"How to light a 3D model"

Today is all about making 3D models look beautiful. We see a lot of people struggling with making 3D stuff look good in HitFilm, so I'm going to share some tips for a very basic lighting setup that will get you good results.
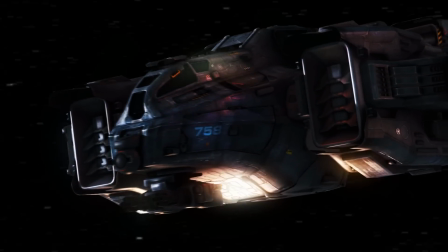27s
So the first thing to note is that we are using a good model, and a lot of the free models online simply aren't that great. So if you're using models that you downloaded, you want to make sure that you really hunt down the good stuff or go to somewhere like TurboSquid and actually pay for the privilege.
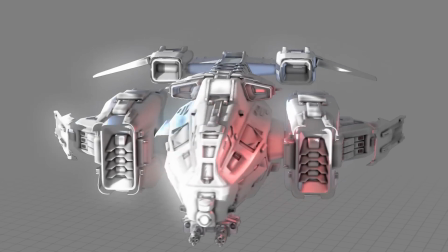42s
We put some links in the description to get you started. But a model being good doesn't mean it has to be super crazy detailed.
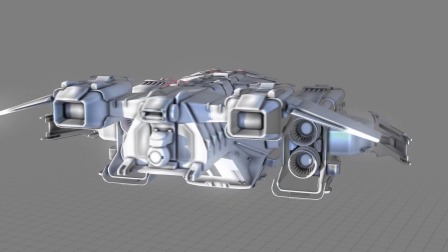49s
Check out this untextured version.
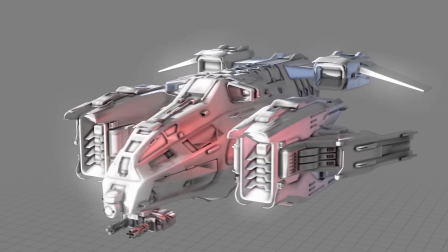51s
You can see that it's really pretty simple in its geometry, and that's why it performs really nicely in HitFilm and anything else you throw it into.
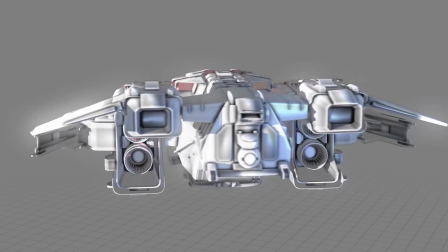58s
The appearance of detail comes in efficient use of textures.
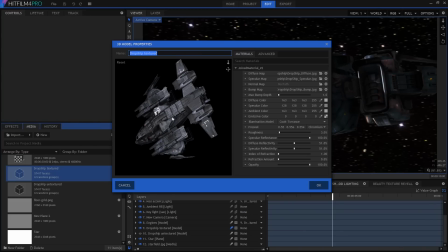63s
In this case, we've got a really simple setup with just one material slot because essentially this spaceship is just a big lump of metal. Let's run through what I've done in here because setting up materials is the first essential step to making a model look good.
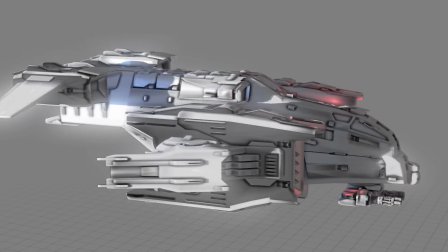77s
I've got three different textures. The diffuse texture sets up the main surface colouring.
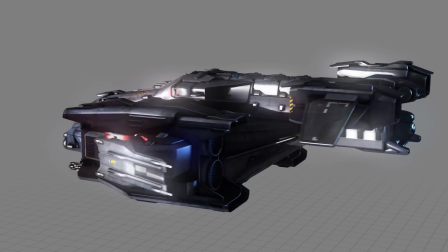83s
This model has lots of lovely detail built into its main texture.
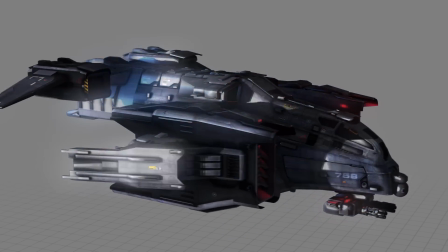87s
Then there's the specular map, which restricts highlights when we shine lights on it.
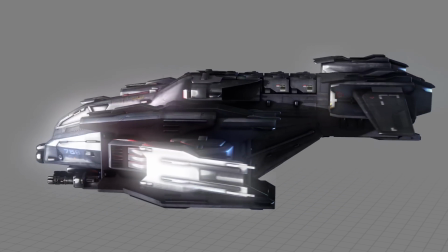92s
So check out this version without a specular map, whereby the entire ship is uniformly super shiny all over the place,
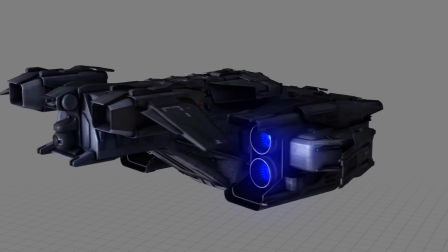98s
with this version where the dirty patches are less bright because they've been restricted by that specular map.
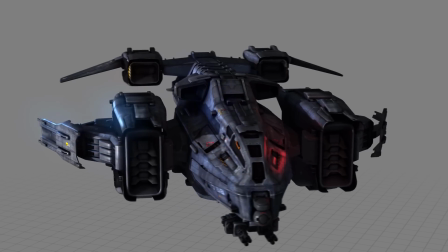105s
Then there's the bump map, which adds the impression of additional surface detail without needing actual geometry.
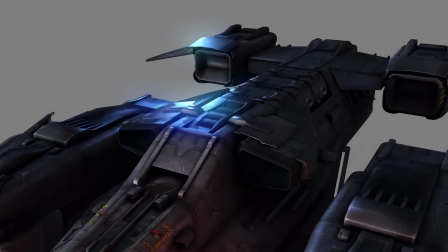111s
Again, check out this version without a bump map, where all the surfaces look really flat, and then this version where there's lots of interesting panels and glinting edges.
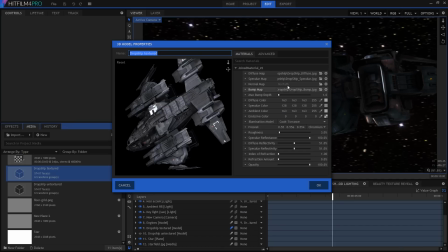121s
You'll note that I've set up my material colours to be a mid-grey. The only exception is the emissive colour because I don't want the ship to be self-illuminated like something out of Tron.
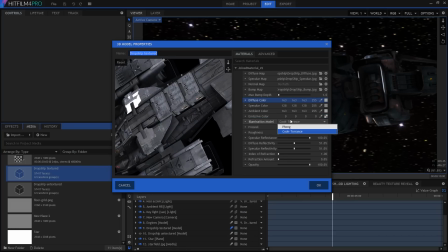131s
Okay, check out the illumination model. This determines how light interacts with the surface. I'm using something called Cook Torrents, which works best for metals. The two settings you really want to take some time over are the roughness and the specular reflectance settings.
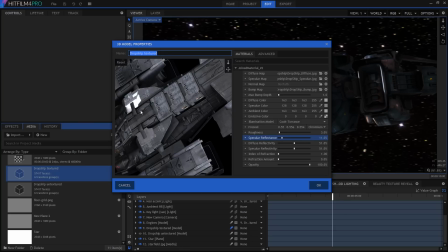147s
Specular reflectance is basically the intensity of the shine on the surface. The roughness is the really interesting one. If you have it way down low, you're basically saying this is a really highly polished, shiny thing. In that case, light hits the surface and just bounces straight back with a very defined specular highlight.
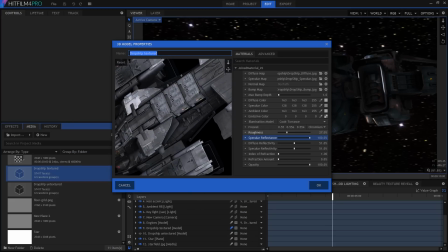166s
As you increase the roughness, the surface becomes less shiny and light is dispersed and scattered across the surface. So a key part to lighting 3D models realistically is actually just to pay attention to real life. So as you're watching this video, have a look at your monitor or your tablet and look at how the screen reflects light. Take a look at your desk or your keyboard. All the different materials reflect light in completely different ways, and you have to replicate that when you're setting up your materials in HitFilm.
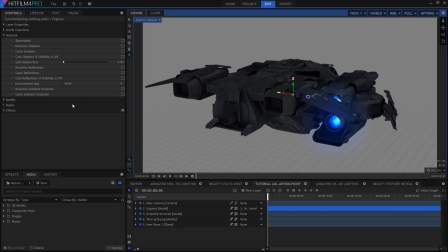194s
Okay, so here we have our unlit model. Thanks to the textures, it actually already looks kind of cool, but the lighting is very flat.
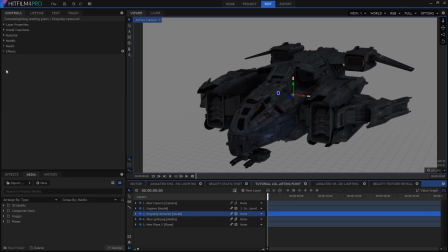203s
So let's make it pretty. First up, we're going to go into the model's materials section. You almost always want to turn on cast shadows, otherwise none of your lights are going to create shadows from the model. You also want to activate both the ambient occlusion options, which create subtle shading around points of intersection,
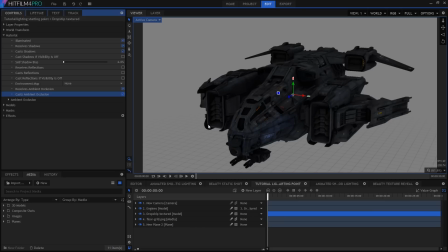221s
basically areas where light can't quite reach. And from the new layer menu, I shall let there be light.
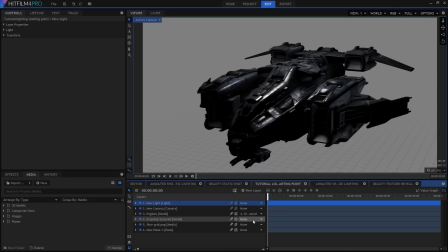227s
And immediately, this looks kind of cool, more dramatic for starters. But the interaction between the light and the metallic surface now looks much more convincing than the unlit version.
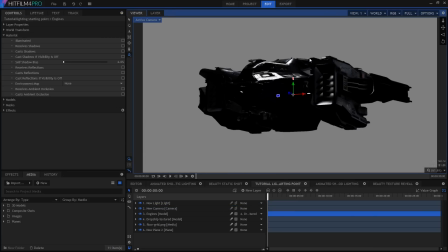238s
So lights default to being point lights, and they enter the scene slightly above the center.
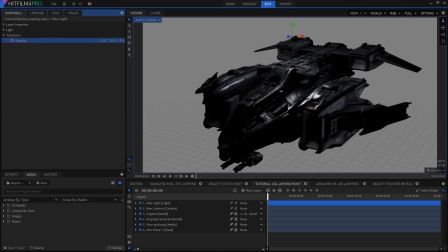243s
If I click and drag on the position value here, I can bring it down into view. Let's also turn cast shadows on for this light. Remember that for any light that can cast shadows, you have to turn it on manually. I'm also actually going to increase the opacity of the shadow up to 100%.
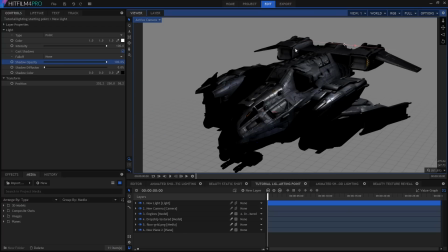261s
I'm actually going to follow a traditional three-point lighting setup for this tutorial. And here's the thing, if it works well enough for real life, it'll probably look pretty good in 3D as well.
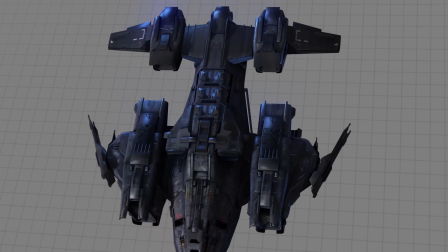272s
So if you're not familiar with a three-point lighting setup, let's just cover the basics.
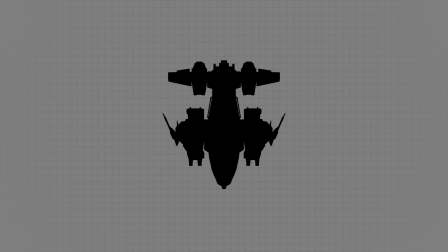276s
Here's where you have your subject, and then you position what's called a key light somewhere maybe around here.
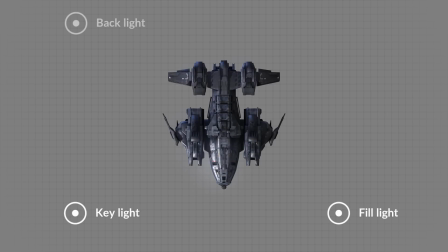281s
And then we put a fill light over here and a backlight here. The key light is so-called because it's the main source of light. The fill is then there to stop everything else falling into total shadow, and the backlight is there to provide some visual interest and help your subject pop out.
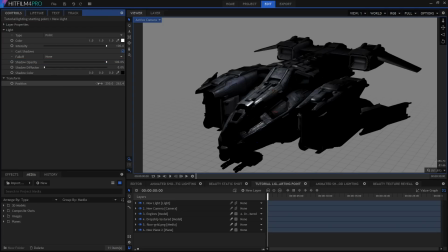298s
That point light that I added, I'm now going to move. I'm going to shift him over to the left, then move him to the front of the ship and put him up a bit. You can jump out into a multi-view if that makes it easier to position your lights. It's really up to you. Point lights spray light out in all directions. It's a bit like having an exposed light bulb in the scene.
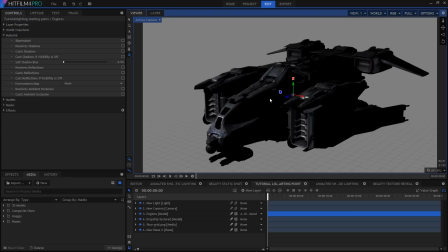317s
You'll probably find yourself using them a lot. I'm going to rename this one on the timeline to Key, just so we can keep track of our layers.
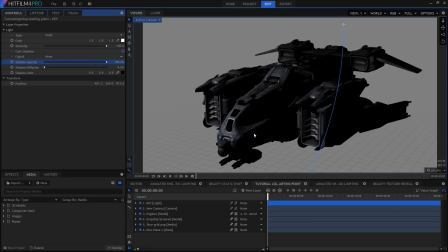325s
Okay, so an issue we have now is that everywhere not lit by our point light is totally 100% black. This is something I see a lot when people are compositing into live action for the first time, where the lights result in these really dark black areas.
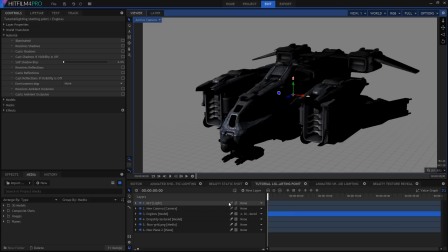339s
However, take a look around you again. It's pretty rare for something to fall away into total darkness, especially if it's set during the daytime.
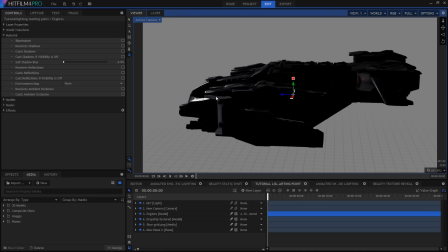346s
Even objects which aren't under direct lighting are still lit by bounced light from their surroundings.
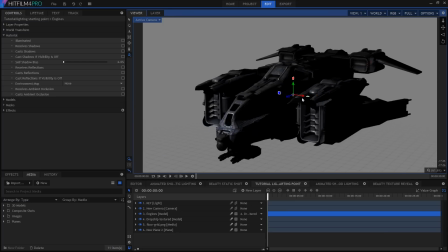353s
There's a bunch of ways to deal with this, but in this video I'm going to use the most simple approach.
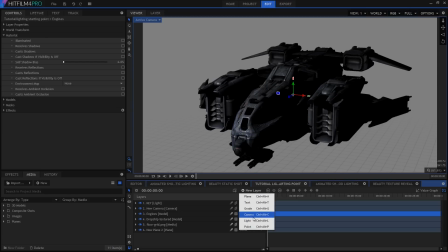358s
I'm going to add another light, and this one I will change to being an ambient light.
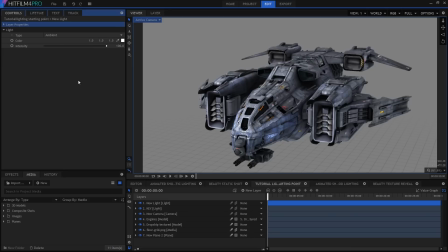363s
And suddenly we have a very brightly lit ship. Note how ambient lights don't have any position properties at all. That's because they don't exist physically in 3D space. Instead, they illuminate everything equally from all sides.
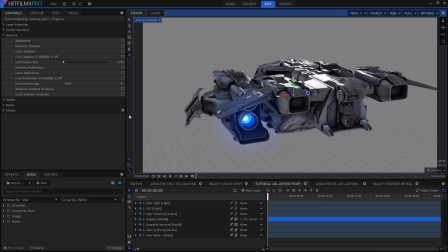377s
This means they're completely unrealistic, but it also makes them super useful. You can do things with them that you actually can't do in real life.
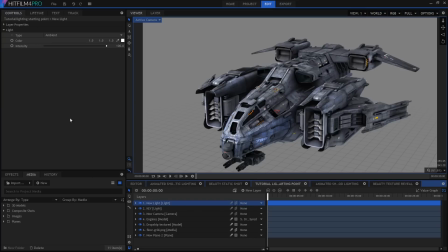384s
However, you won't usually be using ambient lights at full intensity, because as you can see here, they completely flatten out the scene again. Now check it out as I drop the intensity of the ambient light. By the time we get down to zero, we're just left with our key light again.
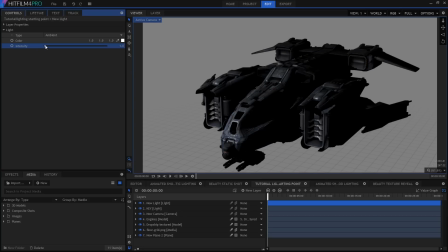399s
Because this is our fill light, we're using it to fill in those dark patches. An intensity of about 25 is going to work well for me.
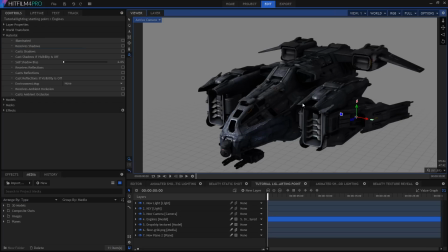408s
This obviously will require adjusting depending on your shot. I'm going to rename that light on the timeline to Ambient. Note how those lights are now mixing together. This is really the secret to both real on-set lighting and lighting in a 3D virtual space.
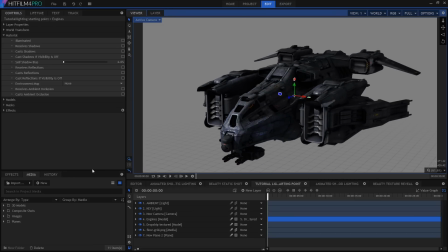423s
It's pretty rare that you'll only use a single light to get what you want. Right, this is looking okay, but it's a bit boring. Let's add some style in the form of a backlight. I'll add another light, and this one I'm going to change to being blue.
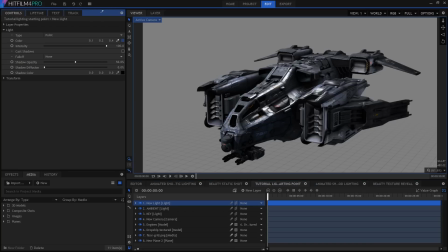439s
HitFilm blue, in fact. I'm just going to use the color picker to grab it from the top of one of these panels. And immediately that looks pretty nice.
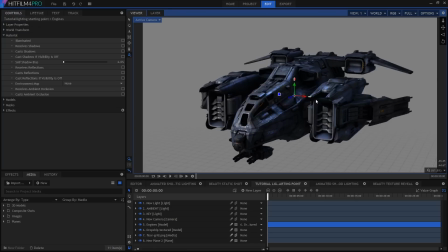446s
See how the ship now has this blue sheen on top? Where you put this light will vary its effect massively.
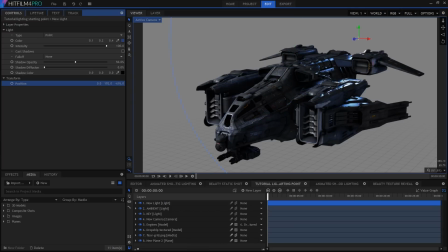452s
I'm going to put it generally towards the back of the shot, and if I put it up high, it has a more diffused impact, whereas down low it creates sharper, bright highlights. This is all influenced by how you've set up your materials. And that's our three-point setup, and it looks pretty good, despite not actually being that much effort to set up.
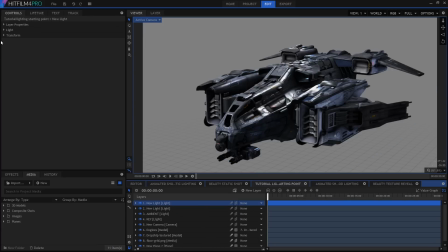471s
I'm going to add one more light though, another point light in fact, and this one I'm going to change to being bright red. I'm going to bring this to the front, near the cockpit. I'm going to turn on linear falloff for this light and adjust the reach so that it's only just affecting this part of the ship.
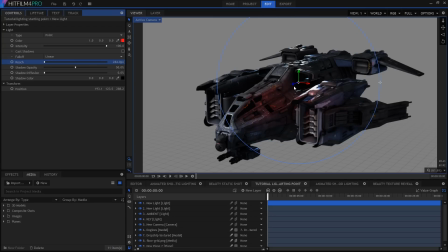487s
You can use falloff to your advantage. Lights in real life all have falloff built in, and in HitFilm this can be used to localize the influence of your lights. In fact, this is when you can start to paint with light.
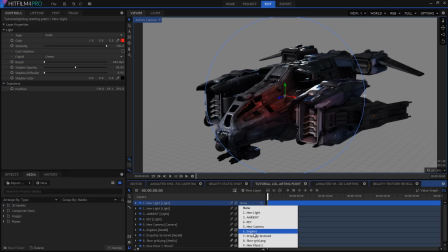500s
In the case of this red light, I want it to remain in that same position relative to the ship, no matter what I do with the spaceship.
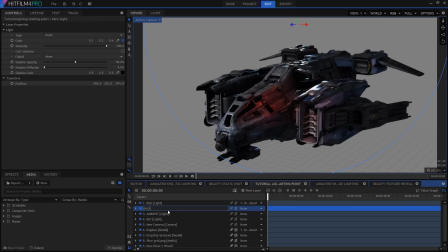507s
So I'm going to parent it to the ship model down on the timeline.